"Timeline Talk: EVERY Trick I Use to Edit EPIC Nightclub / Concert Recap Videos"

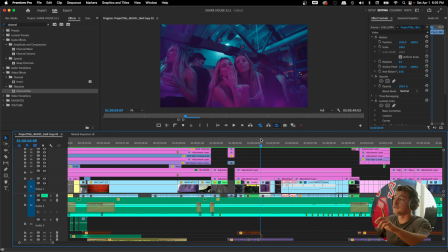You can see the camera slowly goes forward, but what we're also doing is I want to introduce one of my favorite techniques, continuity. We're going to pay attention to the hands here. Now granted, I set the shot up. Sometimes you're going to have to do stuff like that. I asked them to blow a kiss towards the camera, and this is how that usually goes.
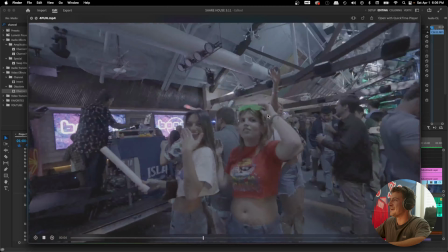Right here, this is it. Good example. We're going for it and we got it.
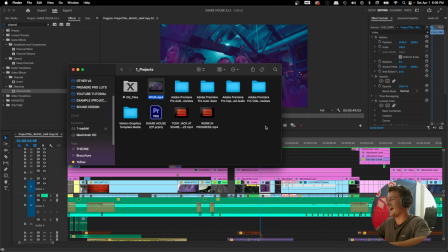Nice. With the camera movement, pulling back. Anyway, with this one, we pushed forward.
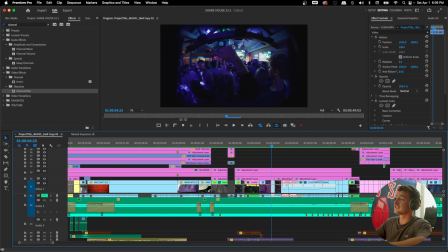We're going to pay attention to the hands. We started continuity with hands. Let's make sure the next 5 or 6 shots continue something to do with hands.
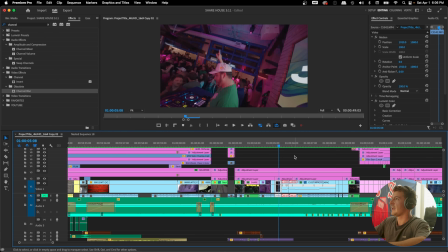Throwing the hands up in the air, for example. Hands in the air, hands in the air. DJ clapping his hands. Continuity based around hands. What I've also done is pulled up this rule of thirds here.
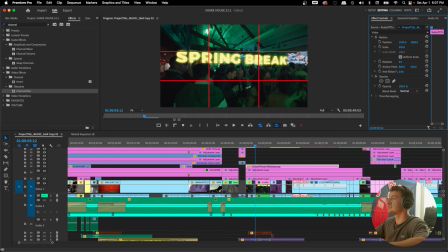If we scale this up, you're gonna notice that I'm trying to grab attention to the center of the frame.
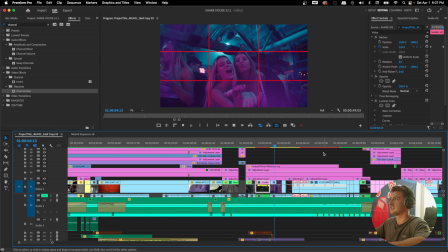We see that already here with the spring break, putting it right in the center. The girl's blowing a kiss in the center. All of these shots right here are going to be in the center of the frame. This conveys importance and a lot of other things, but it's going to make it easier for the viewer to stay focused on your video, want to keep watching, and a lot more.
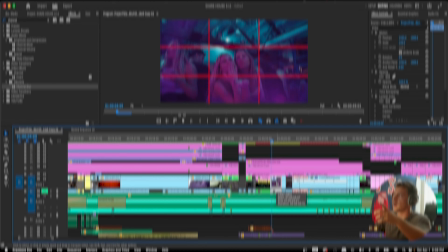Going back to continuity, this sometimes makes your edit a lot easier because if you don't know what clip to place next,
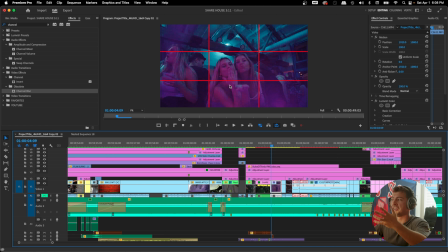well, you know, if I'm going to keep my subject in the center of the frame, the next shot should be with them in the center of the frame, like I did right here. But also, if we're focusing on hands, let's just make sure that all of the next shot have something to do with hands, throwing your hand up in the air, the DJ clapping.
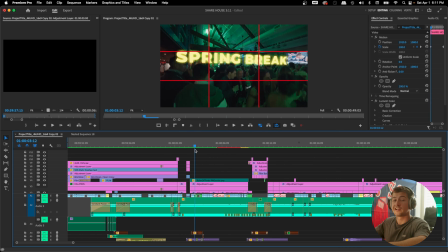So actually focusing on techniques that are going to help your edit even better, like continuity,
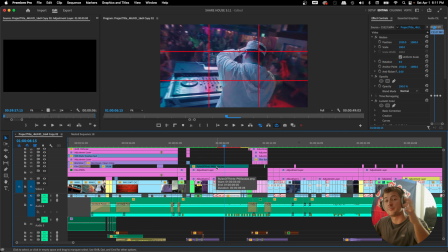and then just focusing on what shot do I need next to match the previous shot should help you know exactly what to put next. Now just get your different shots from moving around the club all over the night and try to find shots of people doing something with their hands.
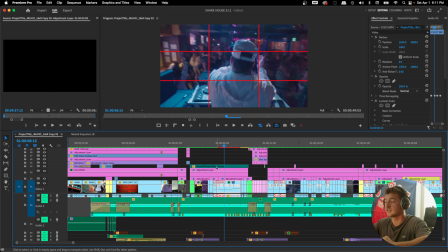You can set these up like I did with the 2 people blowing a kiss. You can get somebody to wave to the camera, do a cheers towards the camera. And yeah, I made use of this all throughout the edit, but something we'll see more often without a doubt.
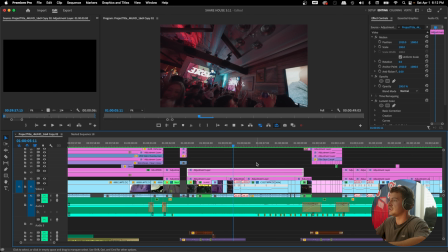With this part right here, I added another technique that I really enjoy, speed ramping, to add some interest and just spice up the shots a little more.
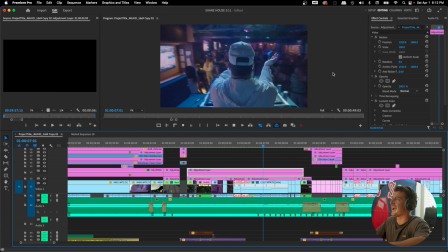This is just great. Slow motion with the clapping. Absolutely great shot.
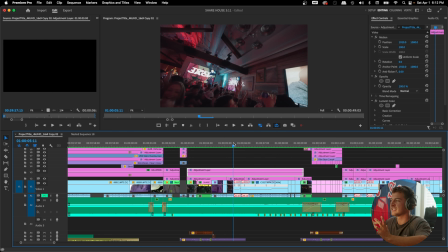If we listen to it with the music, it's at like the perfect time because I need just a little more room before the next beat. This shot also just breaks it up and keeps it interesting. We're not just doing the continuity inside of the audience and or on the side.
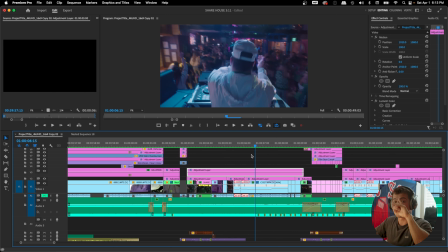We're also incorporating the DJ into it somehow. Instead of seeing just what the audience is looking at, now we also see what the DJ is looking at. Overall, providing a new perspective, keeping it fresh, keeping it interesting. The last thing we want is for the video to get repetitive, especially with partying.
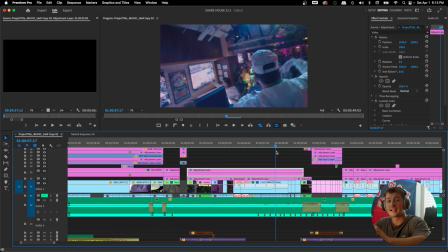I mean, how much partying can we watch? So if you're interested in checking out all of my favorite places to go in the club to get unique shots, check out this video right here where I basically show you how to incorporate shot variety into your video to keep it interesting.
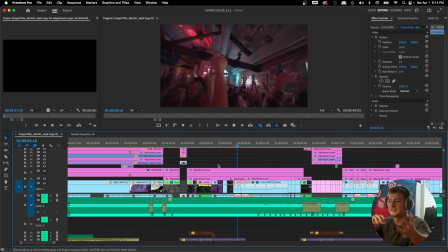But yeah, we basically want to continue this, jumping to the back of the venue, behind the DJ, getting an angle from the side, incorporating the DJ into this, doing it from behind, getting in front of the DJ.
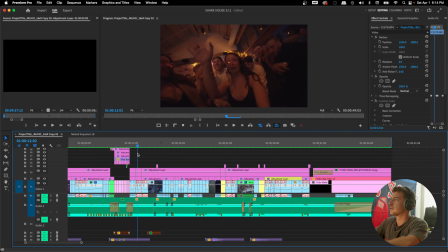A great example here is filming from the crowd's perspective and getting the foreground elements.
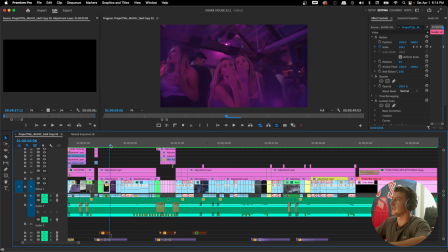That's definitely one of my favorite things to do, like I did this shot right here. It just really shows that it's packed and that it's going to be a good time because there's a lot of people there, which is obviously a great look for the DJ and the venue itself.
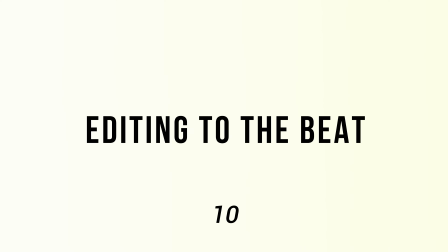So shot variety really pays off. Last thing I want to mention for this part, the beat editing right here.
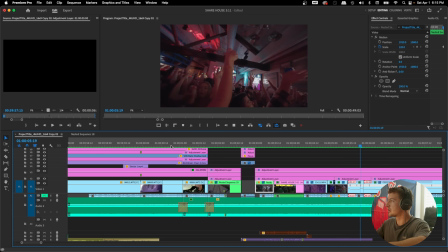Cut, cut, cut, cut, cut, switch it up, do something different, keep it interesting.
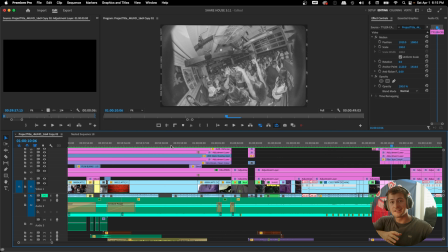Cut, cut, cut, cut, cut. Long clip, short clips, catching the viewer off guard. Again, that's going to be a constant theme throughout this video. Throughout this entire edit, we're just fighting to keep the audience's attention. So we're incorporating all of these tricks that I'm talking about to help out with that situation.
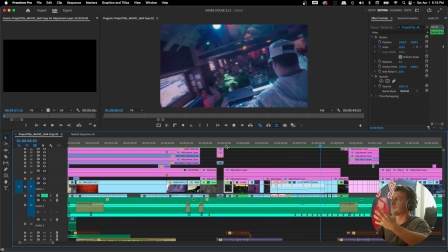Editing to the beat and switching it up and playing around with that is also going to help the brain want to keep watching more because it's going to be able to predict what's going to happen next.
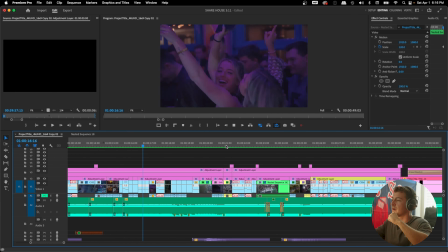Right here to the beat. Bop, bop, bop, bop. It knows what's going to happen because it recognizes that you're editing to that one beat.
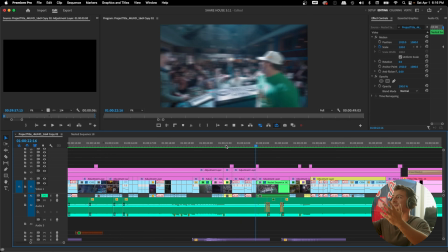But don't do it too much because obviously this can get repetitive too. Doing things like this throughout your entire video is going to make it much more enjoyable for the viewer and make them want to watch more without even really knowing why.
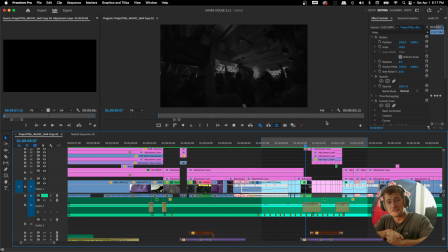It's completely subconscious. We've done the continuity, we've done the subject framing, we've done it for a good 5-6 seconds now.
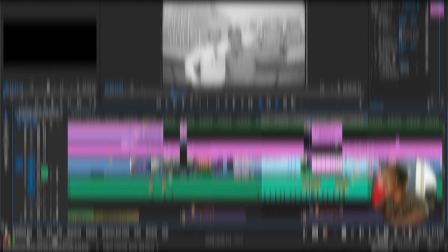We got to do something to switch it up from being repetitive like I just said, which is exactly when I include one of my favorite signature effects, this photo click.
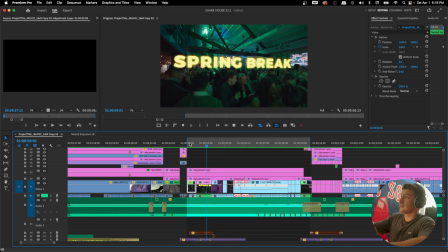Something different, catch them off guard. In my opinion, right here, these 5 to 6 seconds is like the perfect amount of time before I do something different.
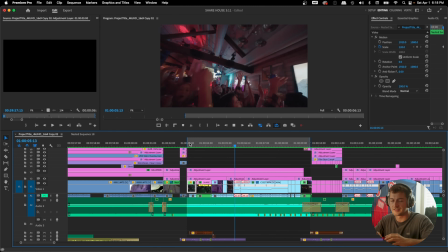Because imagine if I just did that for the entire video, just editing to the same beat, doing the hands, and they're gonna click away at that point.
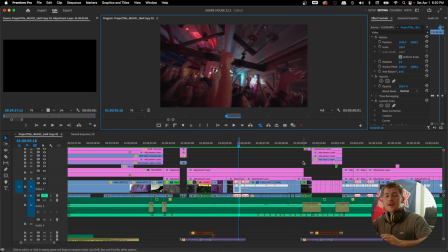That being said, knowing when to switch things up is just a feeling that's gonna come with time. However, editing to the beat of the song, like I do here with these markers, is gonna help you with this. Always be thinking of new instruments that you can be cutting beats to. Example, paying attention to the vocals, maybe the hi-hats, maybe this time the bass hits within the song. Instead of editing to the hi-hats, maybe this time try and do the vocals later in the song.
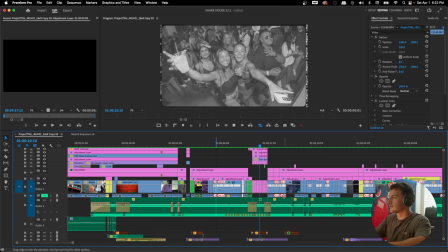Anyway, realizing that it was starting to get a little repetitive, I looked further in the song and heard that it starts speeding up right here.
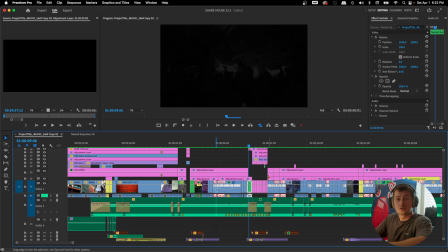I thought this was a great example to do something different, which I was able to accomplish by doing my signature photo click method.
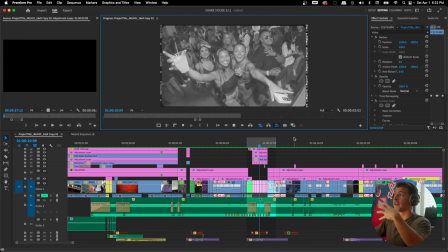And that photo click transition is being played right now on the screen. And if you're interested in how I do it in a bunch of different videos, not just this one, and a way more in-depth tutorial, check out this video right here where I break it down from the ground up.
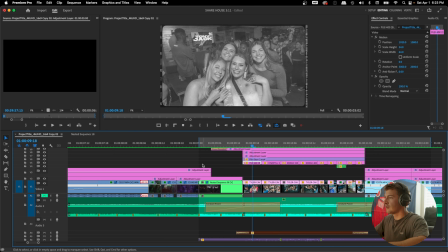For the sake of this video, what I'm really doing is I have a bunch of these film assets that I got from Jacob Owens' film store,
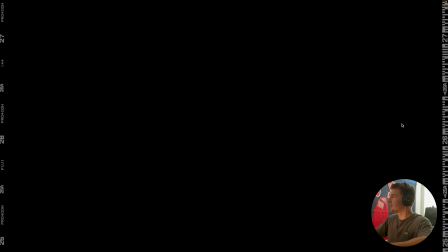and you can see it on the screen right here. This is them, and I have a couple of them,
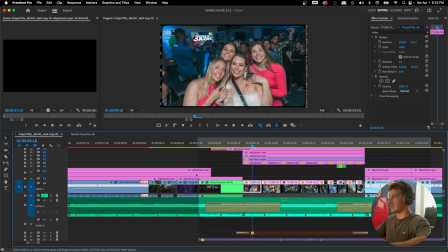and I kind of just place them along with the photo so we can see what that looks like here. It's in color now.
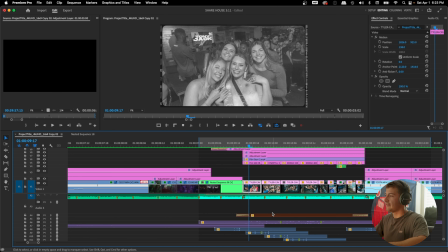Yeah, I added a little black and white guy. And that's cool and all, but to really make it come to life, I add a bunch of photo click sound effects, which we can see all layered right here.
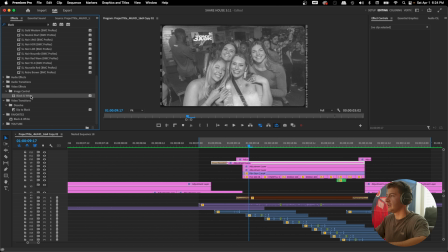I basically found the black and white effect right here. I dragged it onto an adjustment layer.
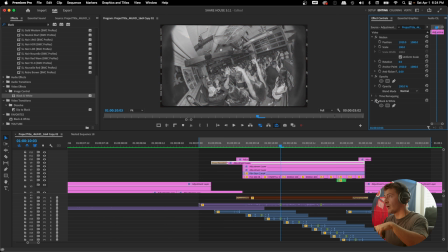This is what it looks like originally. This is with the black and white. To me, this makes it feel like a flashback.
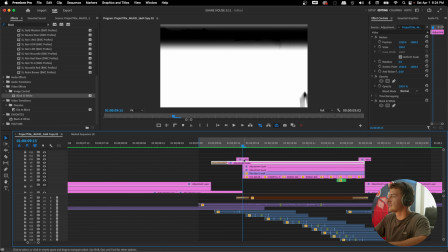And I also add these WGFX transitions, which I found online somewhere. I've mentioned it exactly in that photo click transition video that I mentioned earlier, where exactly I found it. This really makes it seem like a camera shutter, in my opinion, that like, and you absolutely can't overlook the sounds that I included here.
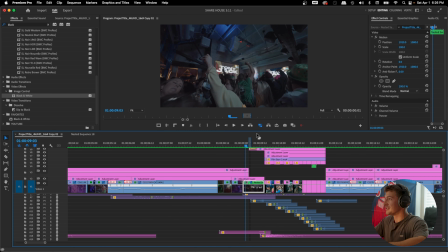Like there's all kinds of risers, like we can see right here.
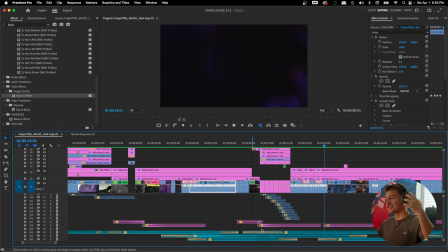And then bass drops and hits, and yeah, it's just all stuff that really makes it come to life.
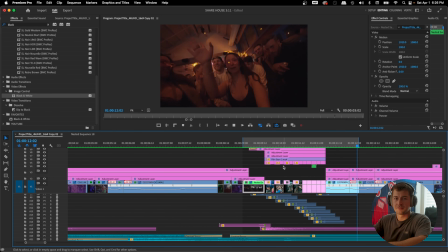There's a couple other things that I include in that video that's just way too long to mention here, but yeah, it's a dope way to grab the viewer's attention once again.
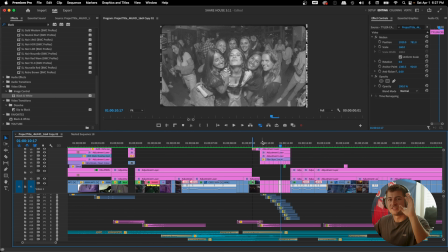In my opinion, it's just a cool way to switch up. We've seen a bunch of videos, now there's some photos.
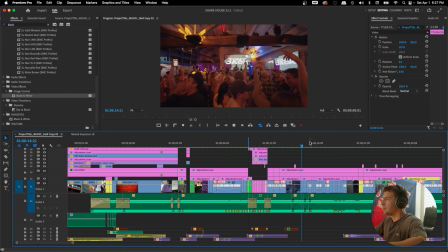But yeah, after that, we move along into the edit, and then there's a bunch of clips that are to the beat of the song once again,
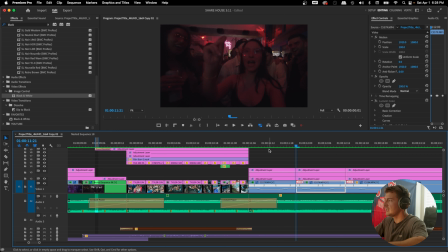and these seem to be about 15 each. Let's take a look at the next clip.
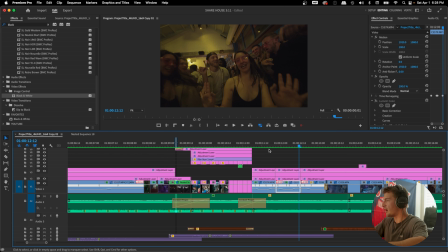1, 2, 3. So 5 times 3, 15. About each 15 frames, which would make sense because that's how songs are structured. They're like by different beats and whatever. It makes sense.
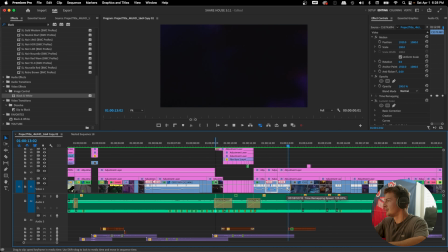So that's that for the photo transition. We got a sick clip here of the DJ.
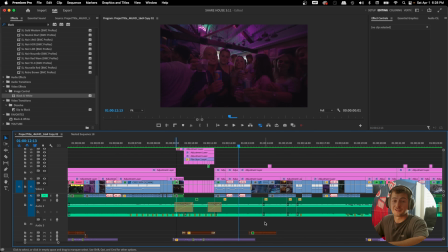Let's go. Getting the actual audio bite, figuring that out somehow because you only hear in the club.
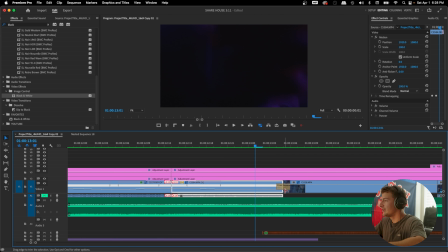We do a cool cheers transition here. I make it a little more realistic by adding a cross dissolve so it actually fades to black, because I'm using a pretty wide lens here, so I want to give the effect that covering the entire frame,
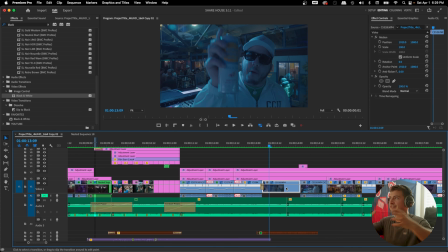and I kind of masked that by doing the cross dissolve and really selling the effect that we covered the camera and now we're in a completely different place.
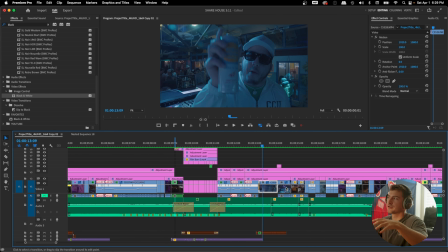I always think that's a super cool trick to do within videos.